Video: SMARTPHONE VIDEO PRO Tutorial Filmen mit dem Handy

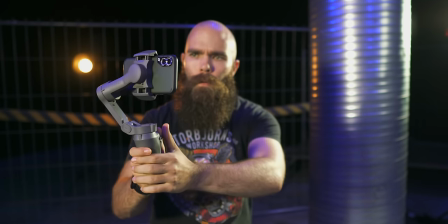Da kann diese interne automatische Stabilisierung schon mal kontraproduktiv gegen die Stabilisierung des Gimbals arbeiten. Das müsst ihr aber ausprobieren. Bei neueren Smartphone-Modellen sollte es aber kein Problem sein, wenn die automatische Bildschirmstabilisierung eingeschaltet ist.
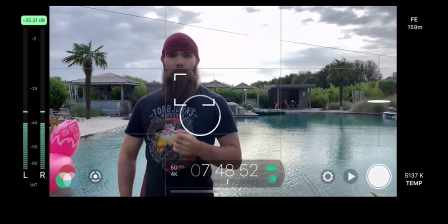Dann habt ihr noch so zwei Symbole in der Mitte des Bildschirms. Das ist einmal der Kreis und ein Quadrat.
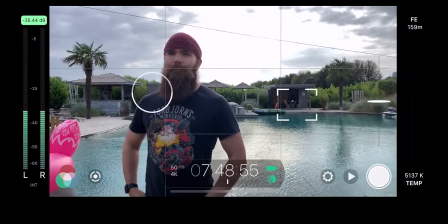Der Kreis ist für die Belichtung zuständig. Je nachdem, wo ihr den Kreis platziert, von dort aus wird die Belichtung gemessen.
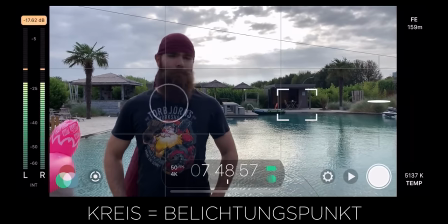Wenn ihr einmal mit dem Zeigefinger auf den Kreis drauf tippt, wird dieser rot und die Belichtung quasi damit eingeloggt.
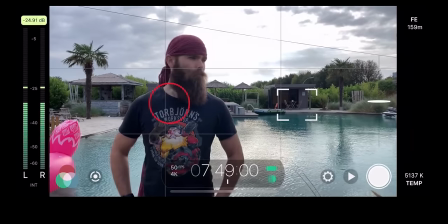Das heißt, wenn sich jetzt die Lichtsituation ändert, wird trotzdem genau auf diese Werte belichtet. Das Quadrat ist der Fokus.
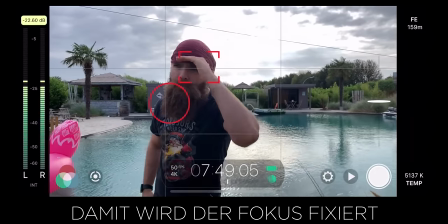Hiermit könnt ihr quasi einen Fokuspunkt wählen und auch diesen einloggen, indem ihr zweites Mal mit dem Zeigefinger drauf tippt und dann verfärbt er sich auch rot.
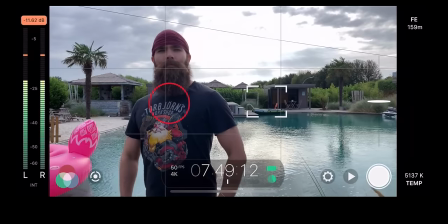So sind also alle Werte eingeloggt und es verändert sich also nicht spontan während des Films,
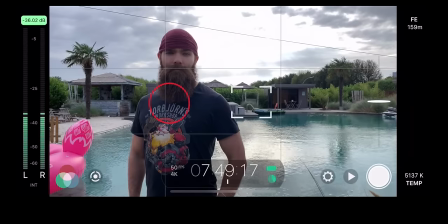dass wenn sich die Lichtsituation ändert oder eben der Fokuspunkt wandert, so ist es also alles stabil. In Filmic Pro habt ihr noch zwei Rädchen im Bild.
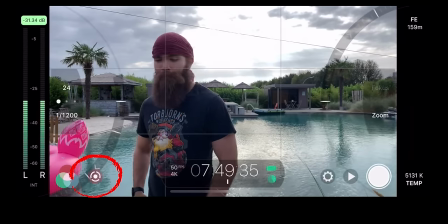Wenn ihr so unten links neben diesem Farbsymbol auf diesen Kreis drückt, dann kommen da so von links und rechts so zwei Rädchen reingefahren.
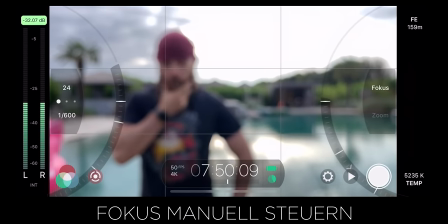Auf der rechten Seite könnt ihr durch Drehen des Rädchens den Fokus verstellen.
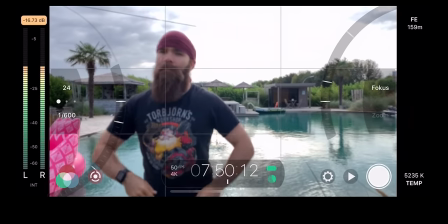Zum Beispiel von einem Vordergrund in einen Hintergrundbereich. Das könnt ihr entsprechend dann fixieren, was dann gerade scharf gestellt ist.
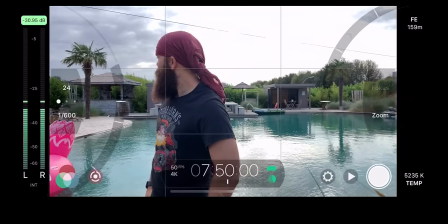Wenn ihr rechts den Umschalter drückt, könnt ihr auf die Zoom-Funktion schalten. Da könnt ihr ins Bild hineinzoomen.
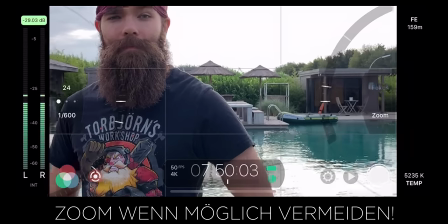Ich rate euch aber dringend vom Zoomen ab, weil das ist ein Digitalzoom, das heißt beim Reinzoomen verliert man Bildqualität.
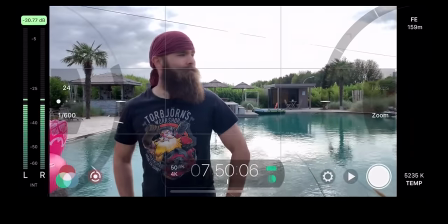Und zoomen könnt ihr immer noch in der Nachbearbeitung. Also direkt beim Filmen würde ich eigentlich in der Regel abraten, den Zoom zu benutzen, weil das könnt ihr alles noch im Nachhinein machen und wie gesagt, ihr verliert Bildqualität.
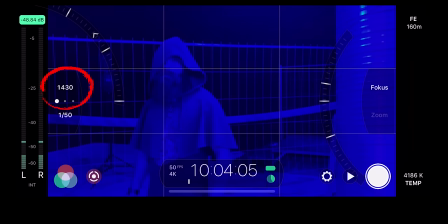Auf der linken Seite habt ihr das Rädchen für den ISO-Wert. Der ISO-Wert sorgt für die Helligkeit des Bildes. Aber Obacht, je größer der ISO-Wert, desto mehr Bildrauschen habt ihr. Deswegen versucht einen möglichst kleinen ISO-Wert zu wählen und solltet ihr irgendwie in einer Lowlight-Situation filmen, zum Beispiel in einem Studio,
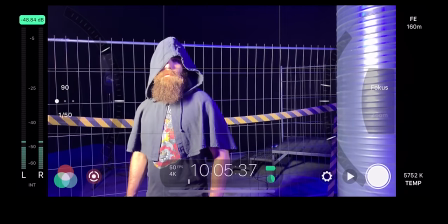versucht auf jeden Fall die Dunkelheit durch mehr Licht erstmal aufzuhellen, bevor ihr am ISO-Wert schraubt. Wenn ihr natürlich draußen in der Stadt unterwegs seid, okay, versucht euch so ein bisschen so an hellen Laternen zu orientieren.
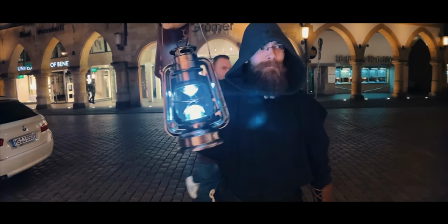Wenn ihr natürlich irgendwo in der Landschaft seid, unterwegs irgendwie am Strand am Abend, da habt ihr nicht viel Möglichkeiten, mit Licht zu arbeiten. Dann solltet ihr natürlich den ISO-Wert höher schrauben. Ihr müsst dann aber mit Bildrauschen leben.
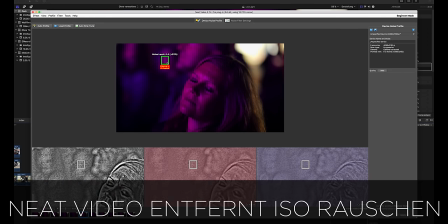Es gibt noch verschiedene Softwareprodukte, so als Plugins für die Schnittprogramme, mit denen ihr das Bildrauschen nachträglich wieder entfernen könnt. Das funktioniert eigentlich schon ziemlich gut, aber ist halt immer nur so die Notlösung. Also als erstes versucht, den ISO nicht zu hoch zu stellen.
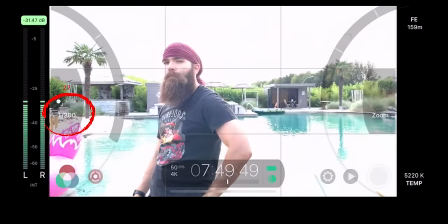Der ISO-Wert wird an der linken Seite oben angezeigt und unten wird die Belichtungszeit angezeigt. Diese sollte in der Regel auf die doppelte Bildrate eingestellt werden. Es gilt die 180-Grad-Regel, wo es heißt, dass man also in der Regel immer mit der doppelten Bildrate filmen soll. Filmt ihr also mit 25 Bildern die Sekunde, solltet ihr die Belichtungszeit auf eine 50stel stellen. Filmt ihr mit 50 Bildern die Sekunde, ist die optimale Belichtungszeit eine 100stel.
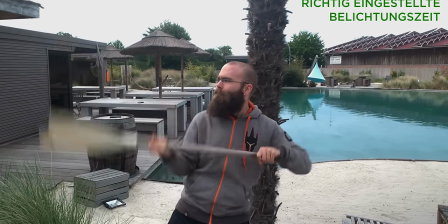Mit richtig eingestellter Belichtungszeit sieht euer Bild einfach wesentlich flüssiger aus.
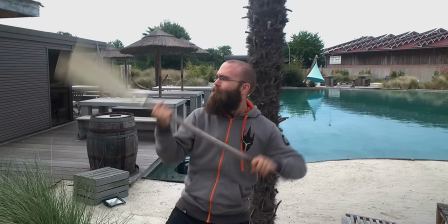Die Bewegungen verwaschen, das kennt man so aus dem Kino. Die Bilder sind nicht einzeln scharf, es gibt also so ein Flow in den Bildern, es sieht alles flüssig aus.
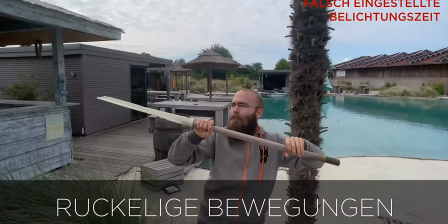Wenn ihr hingegen die Belichtungszeit falsch einstellt, ist jeder einzelne Shot scharf und es sieht alles so ein bisschen hackelig aus. Nehmt doch einfach mal eure Hand vor Augen und wackelt diese mal so hin und her und dann seht ihr, die Finger sind nicht scharf.
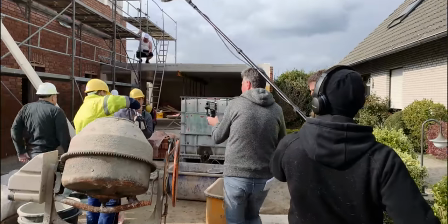Das ist also der gelernte, ja fürs Auge gelernte Look und deswegen wendet man diese 180-Grad-Shutter-Regel an.
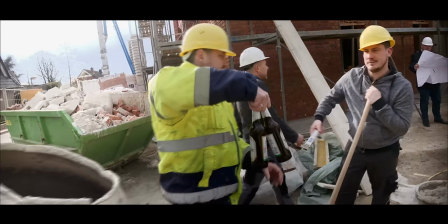Die 180-Grad-Regel ist vor allem wichtig, wenn man schnelle Bewegungen filmt.
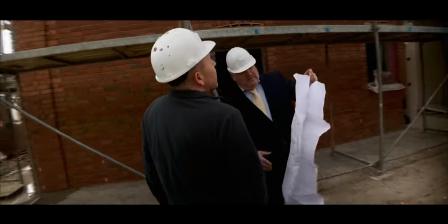Wenn man so langsame Bewegungsabläufe filmt, wie zum Beispiel eine Interviewsituation oder hier die Moderation in diesem Studio, dann ist das nicht so wild, weil ich fuchtel ja nicht so wild hier mit den Armen rum oder so, dann fällt das nicht so störend auf. Aber wenn ihr so schnelle Bewegungen filmt, irgendwie ein Sportevent oder auch die Kamera stark schwenkt, dann ist es wichtig, dass ihr die 180-Grad-Regel beachtet.
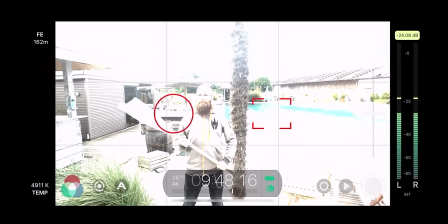Wenn ihr zum Beispiel draußen bei hellem Sonnenlicht filmt, ist es nicht immer so einfach, die Belichtungszeit auf die doppelte Bildrate zu stellen, weil euer Bild dann gnadenlos überbelichtet ist.
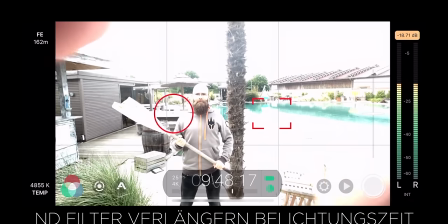Dazu gibt es diverse Filter, die ihr einsetzen könnt, sogenannte Grau- oder ND-Filter.
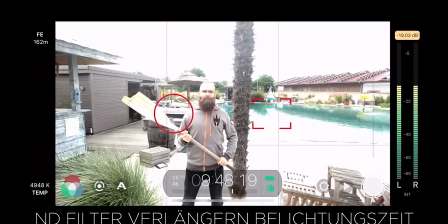Und doch dazu gleich noch mehr.